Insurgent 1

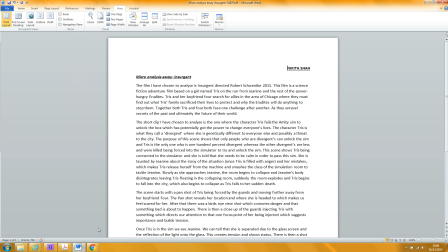0:00 Hi, Nikita. So let's have a look at your piece here.
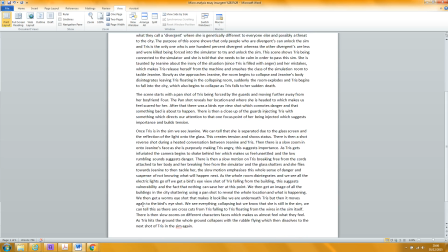0:07 First of all, it's too short. It's going to be very hard for me to give you a grade because if you handed something in that is half the length of
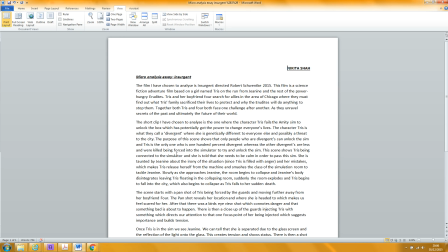0:15 the word count, then you're only going to be really accessing half of the marks. So I'm not going to give you a grade on this, but I'm going to try and point out where you've gone right and what you need to do to improve it. So this. When you write the name of a film,
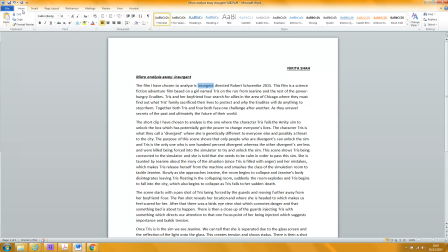0:36 as I said in the email to you, you should have the title of the film in italics like this, and then the name of the director and the date of the film in brackets like that. Okay.
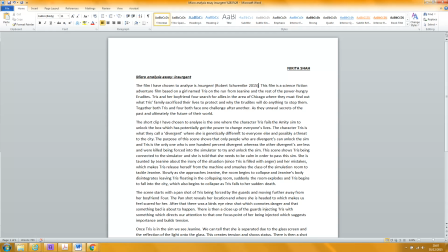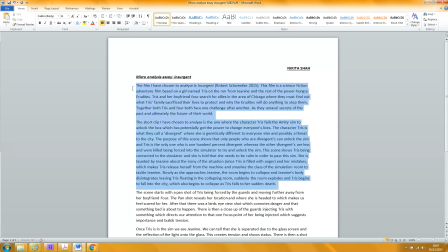0:59 There's too much. This is all explanation, and none of it is analysis. And you're really only going to get marks for analysis of the actual sequence.
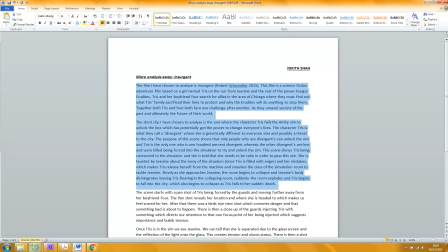1:14 So you need to cut this down. I mean, this is 313 words.
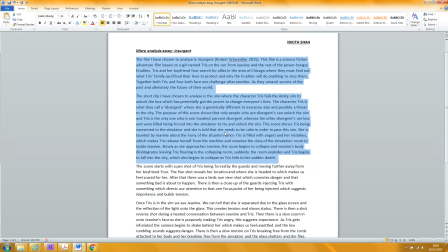1:19 It's half of what you've written pretty much, and you need to get that down to not more than 100 words, really.
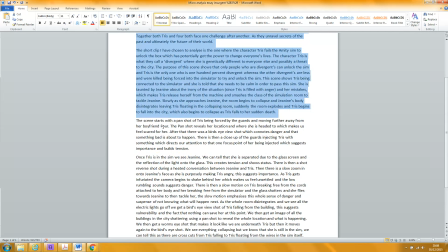1:26 Okay, if we're talking about 4, he's got a capital letter here, but he
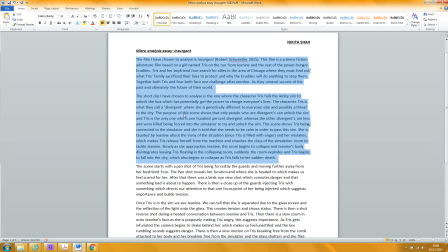1:32 doesn't have a capital letter earlier on. So let's give him a capital letter here.
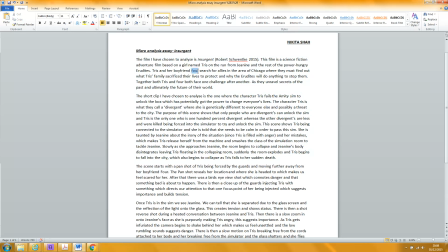1:37 Let's give him a capital letter all the way through, yeah?
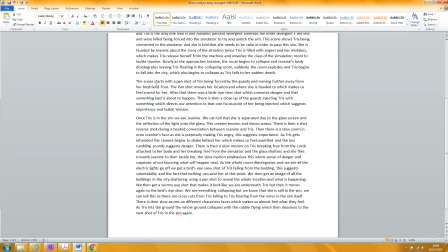This analysis is fine. And simply, I would like more of it.
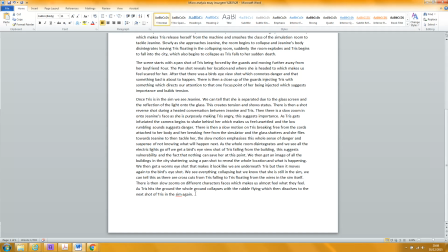1:58 I think you have sold yourself a bit short. I can't see anything that I have a problem with here. But what I'm going to do is I'm just going to talk you through the sequence and try and use some of the vocabulary that I think you should be using.
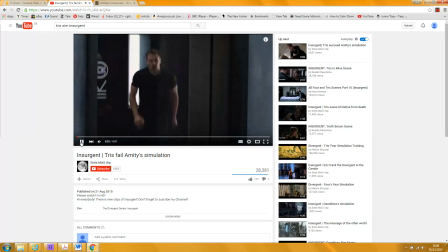2:14 So let's go back to the beginning. And yes, the pan shot
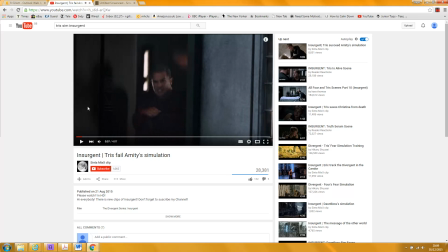2:26 has the camera moving away from him. So we, the audience, are encouraged to follow the camera.
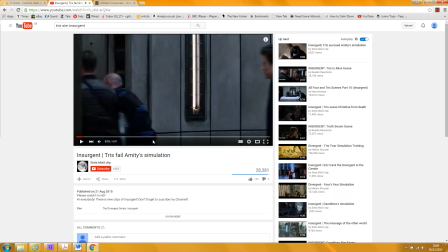2:36 And as it cuts between the two of them, there's a very clear eye line match between the two of them, making it clear that they have a relationship and they're reliant on each other. But just as he is taken out of the frame by the camera,
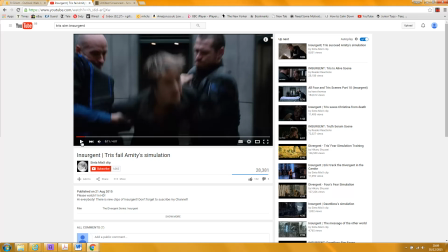2:55 so is she pulled out of the frame by these people.
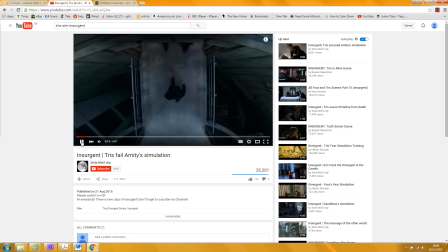3:00 And you're right, we get an overhead shot which suggests her vulnerability and powerlessness, and the camera tracks with her.
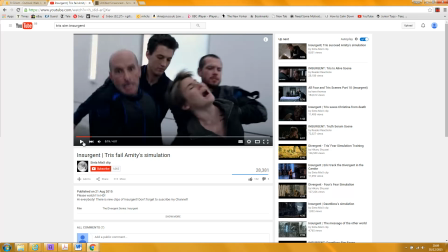3:09 That's a close-up on the injection, so it draws the audience's attention to what they're doing here.
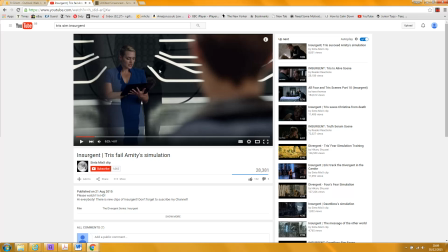3:17 And if you look at the frame of this, the character played by Kate Winslet is seen behind glass, and again this
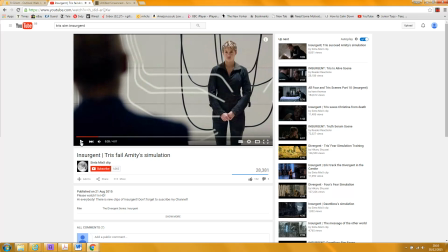3:31 suggests her separation, how cut off she is, so that even though we see
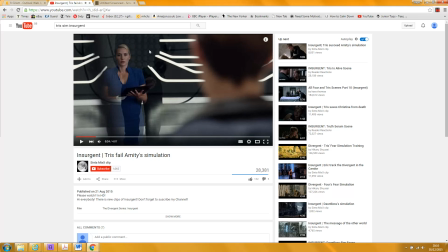3:38 we're actually shooting an over the shoulder shot here, we can see the reflection of Triss, and this makes it clear that she again is powerless to influence what's going on here at this stage in the sequence,
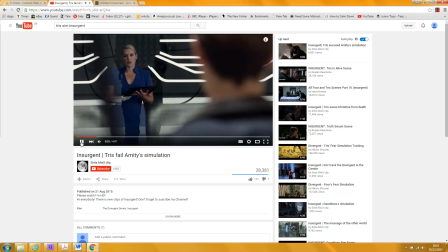3:58 because they are divided by this glass.
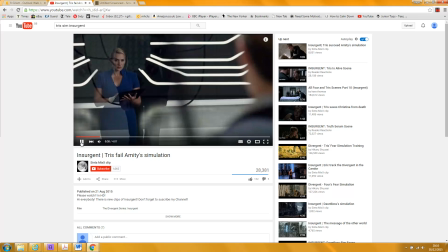4:04 And you're right, we get the shot reverse shot.
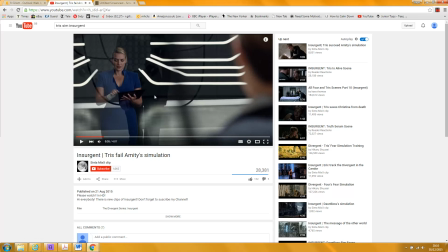4:09 You could say what she's doing here, this device connotes fits in with the kind of science fiction genre. It's technological.
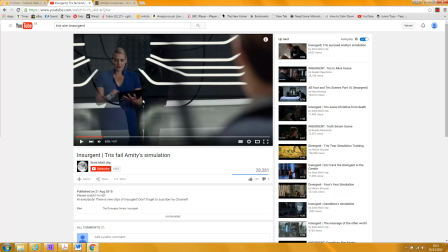4:22 It implies that there is a sophisticated, organized group against which this one girl is fighting, again emphasizing her powerlessness.
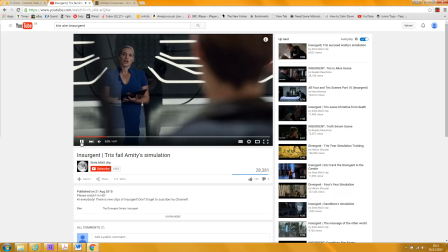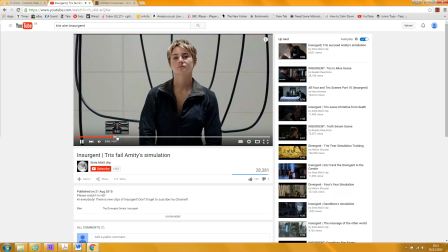4:46 Let's just get past these. You'll see as the sequence goes on, we go from a long shot to a medium shot,
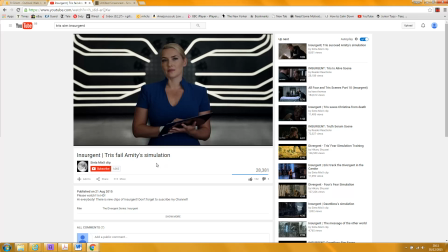4:53 and now a medium shot of this character, and an even closer shot. We're moving into close-up now. And this, see the camera closes in here
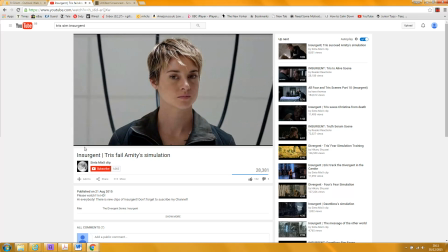5:05 on the character, and this is showing the camera,
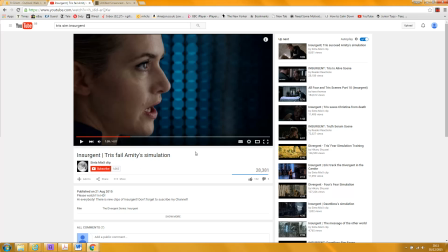5:12 the editing here emphasizes the growing intensity of the scene and the argument between them. And then we go into a profile shot of this character.
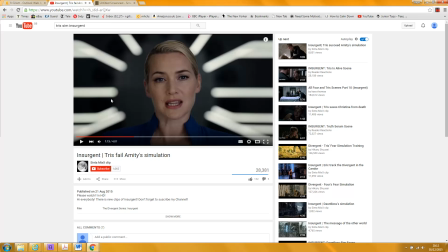5:28 And here the framing is very deliberately putting these white, sorry about the throat, putting these white lines around her, making her seem as if she's almost part of the technology that she's using.
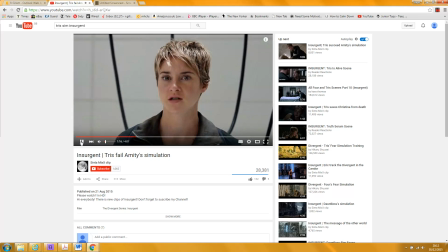Sounds a little bit out of sync, but there we are. Okay, so let's get to the moment where she breaks free.
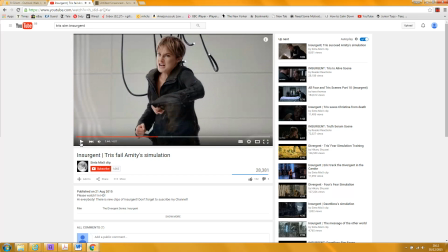5:55 Slow motion emphasizes the aesthetic, if you like. It looks very striking, and the audience are encouraged to appreciate the
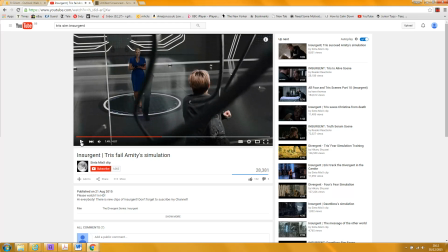6:15 dynamic here. It's a very common trope for slow motion to be used in action sequences, so the audience can
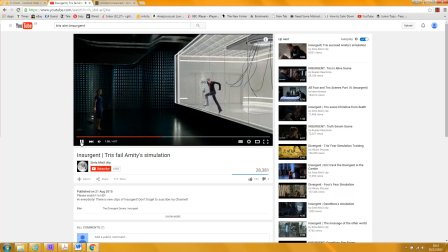6:24 enjoy it more. And this long shot gives a very clear idea in the proxemics of how far apart they are, which we haven't really seen before.
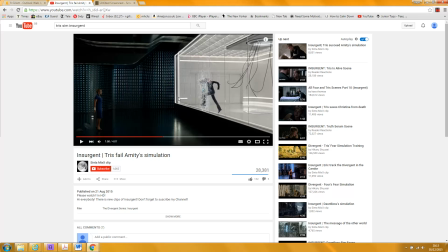6:38 So proxemics is important here to show that there's not a great deal of distance for her to
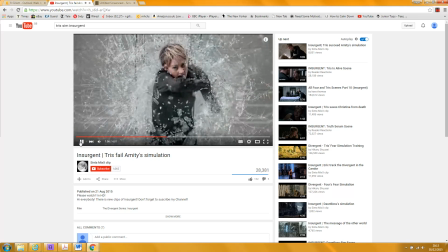6:45 travel before she actually gets to this character. And again, the aesthetics are very important here. This is a medium shot as
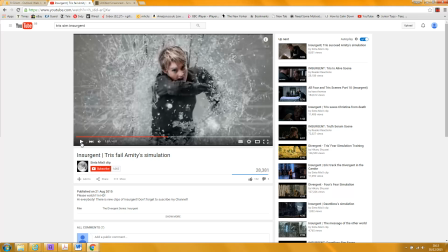6:58 Triss comes directly towards the camera, giving the audience the feeling that they're very involved with the action.
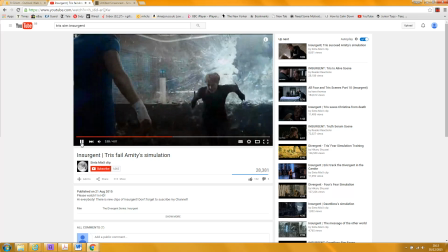7:10 Still slow motion.
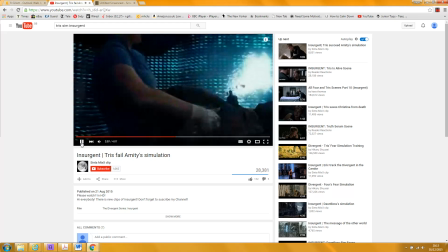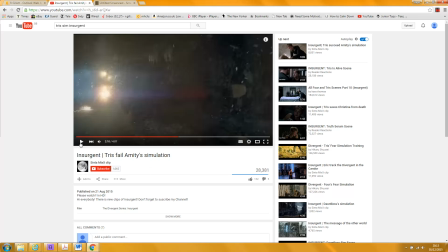7:18 And then the special effect of her breaking down into sort of cubes, almost like data bits.
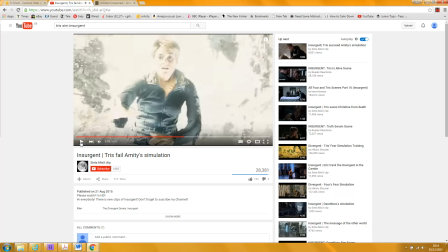7:27 Again, very resonant of the science fiction genre.
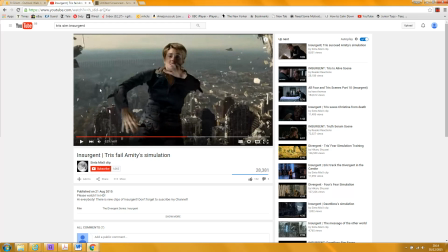7:36 And now the scene changes to show this enormous cityscape behind her.
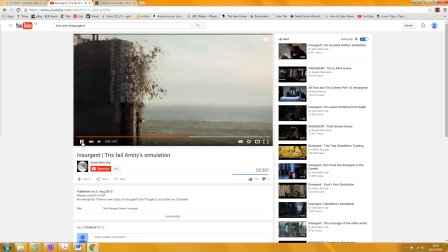7:43 And I think, as you've said, we begin to see her falling. That shot, there's a side shot of the building. And again, this suggests her almost insignificance.
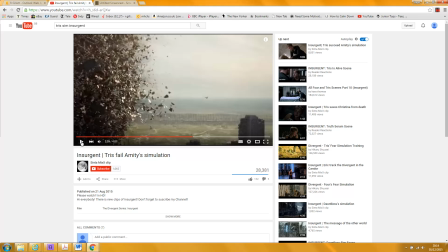8:04 She appears absolutely tiny in the frame, which is notable.